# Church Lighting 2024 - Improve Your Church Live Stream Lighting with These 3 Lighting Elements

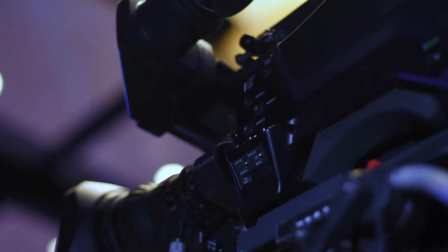(0:00)
Getting a professional looking video stream is less about the camera you use and more about the lighting.
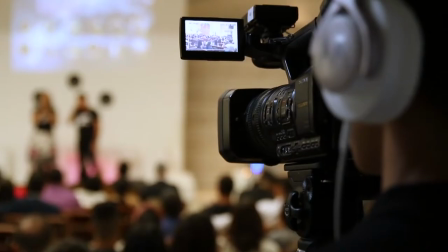(0:07)
Hi, I'm John with Pro Church Lights and I'm going to show you how to take your online live stream to the next level.
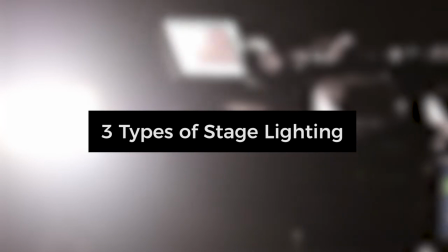(0:12)
For this tutorial, we'll focus on the three basic types of stage lighting. Front wash, rear kick, and background light.
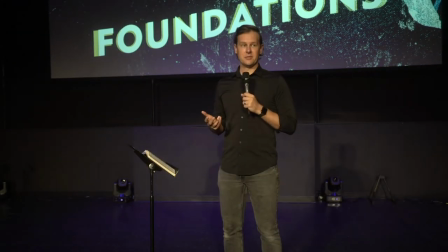(0:21)
Here you can see our pastor on stage. He's lit from the front and we call that the front wash. And when done correctly, the front wash provides a smooth,
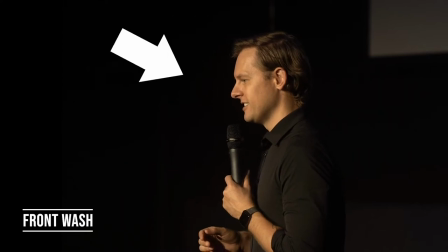(0:31)
soft appearance with little to no shadows on the face, along with natural-looking skin tones.
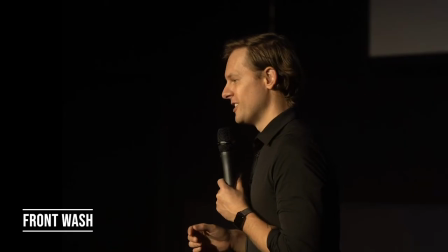(0:36)
These fixtures are the number one most important light that must be in place to produce a great-looking video.
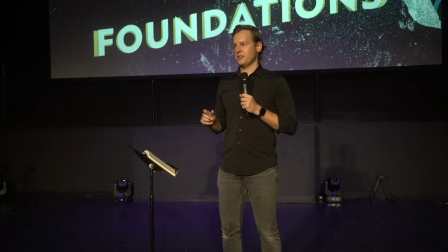(0:44)
I'm going to pause the video right here. You'll notice that there's not a visual separation from the background. We can fix that easily with kick light. So let's fade those up and see what it looks like.
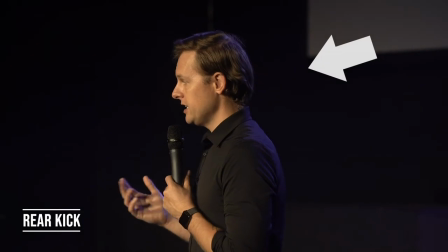(0:55)
There we go. that's much better. These lights are positioned above and to the rear of the stage and you can see they provide a
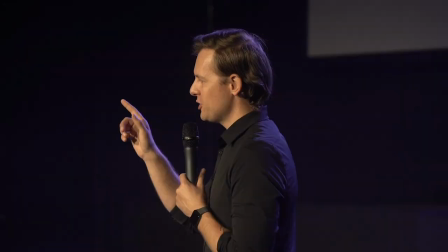(1:03)
really nice light around the head and shoulder area and that's what creates the important separation from the background.
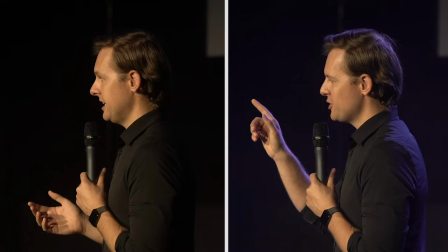(1:09)
And here when you compare these before and after shots you can instantly see how this kick light really makes our pastor pop on camera. And it's important to mention that as with all stage lighting not all kick lights are the same.
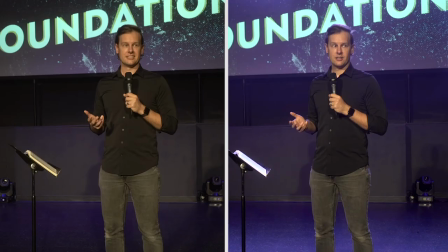(1:22)
You want to make sure that you always choose fixtures that can produce soft and smooth light.
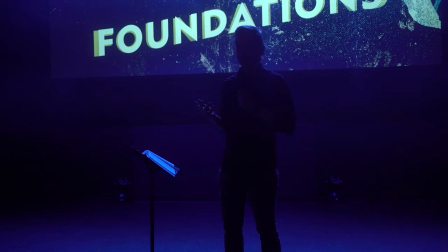(1:28)
Also, I do want to point out something while it's paused here. Notice that this light has a slight blue color tone, and that's because this kick light has a color-changing option,
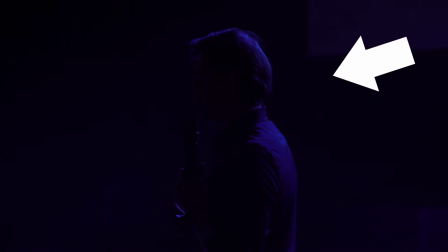(1:38)
and that makes it really easy to create a mood and a nice contrast to the front wash.
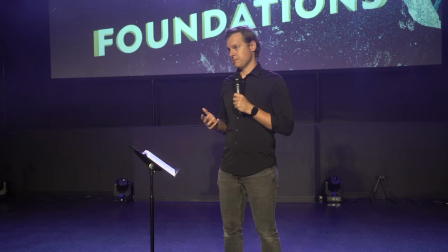(1:44)
It gives you a lot of creative control. And now we're going to take this look to another level with the third element, background light.
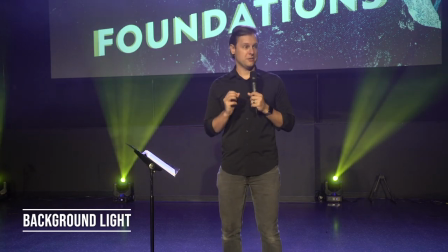(1:52)
Watch this. we're going to fill in the background a little bit more by fading up these movers on stage.
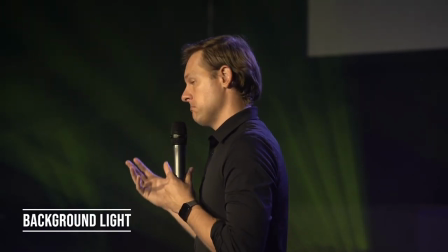(1:58)
There we go. As you can see here, they provide a nice color and pattern to the background.
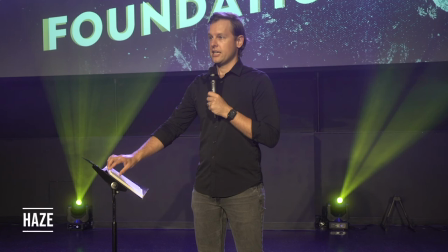(2:04)
Makes that shot a lot more interesting. Now in this example, we have haze in the room and haze can be used in a very subtle way to create an atmosphere.
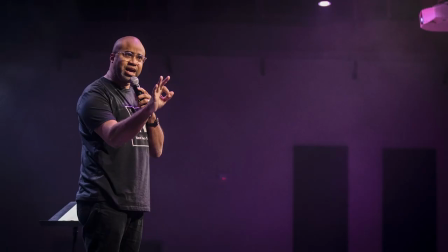(2:13)
If you haven't experimented with haze, you might consider trying it out. There are many other ways to accomplish interesting background lighting.
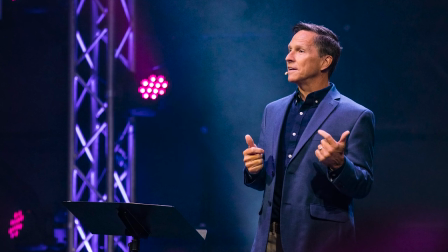(2:21)
For example, you can use a wall light or you can focus some lights on a set piece. And churches can also do really interesting things with LED bars.
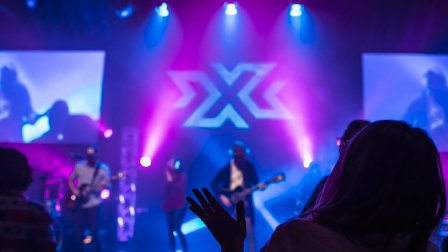(2:30)
The point is, no matter what you do, the goal is some sort of visual element that fills the background with additional light.
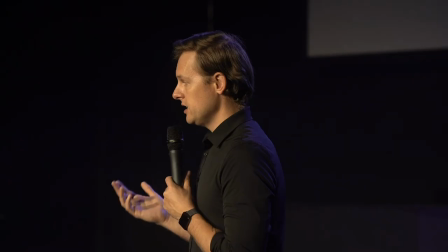(2:38)
Okay, so let's recap. We have front lights, we have kick lights, and we have background lights.
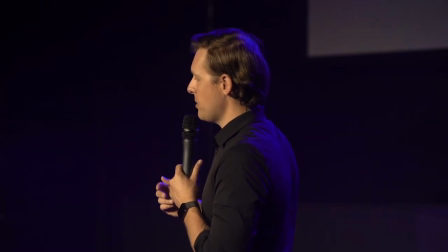(2:44)
Of course, with any lighting setup there are other variables to consider like positioning, intensity and color temperature and these are all things we can advise
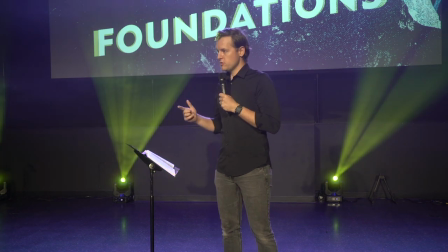(2:53)
you on here at Pro Church Lights we offer lighting consulting free of charge just reach out to us we're here to help we want you to love your lights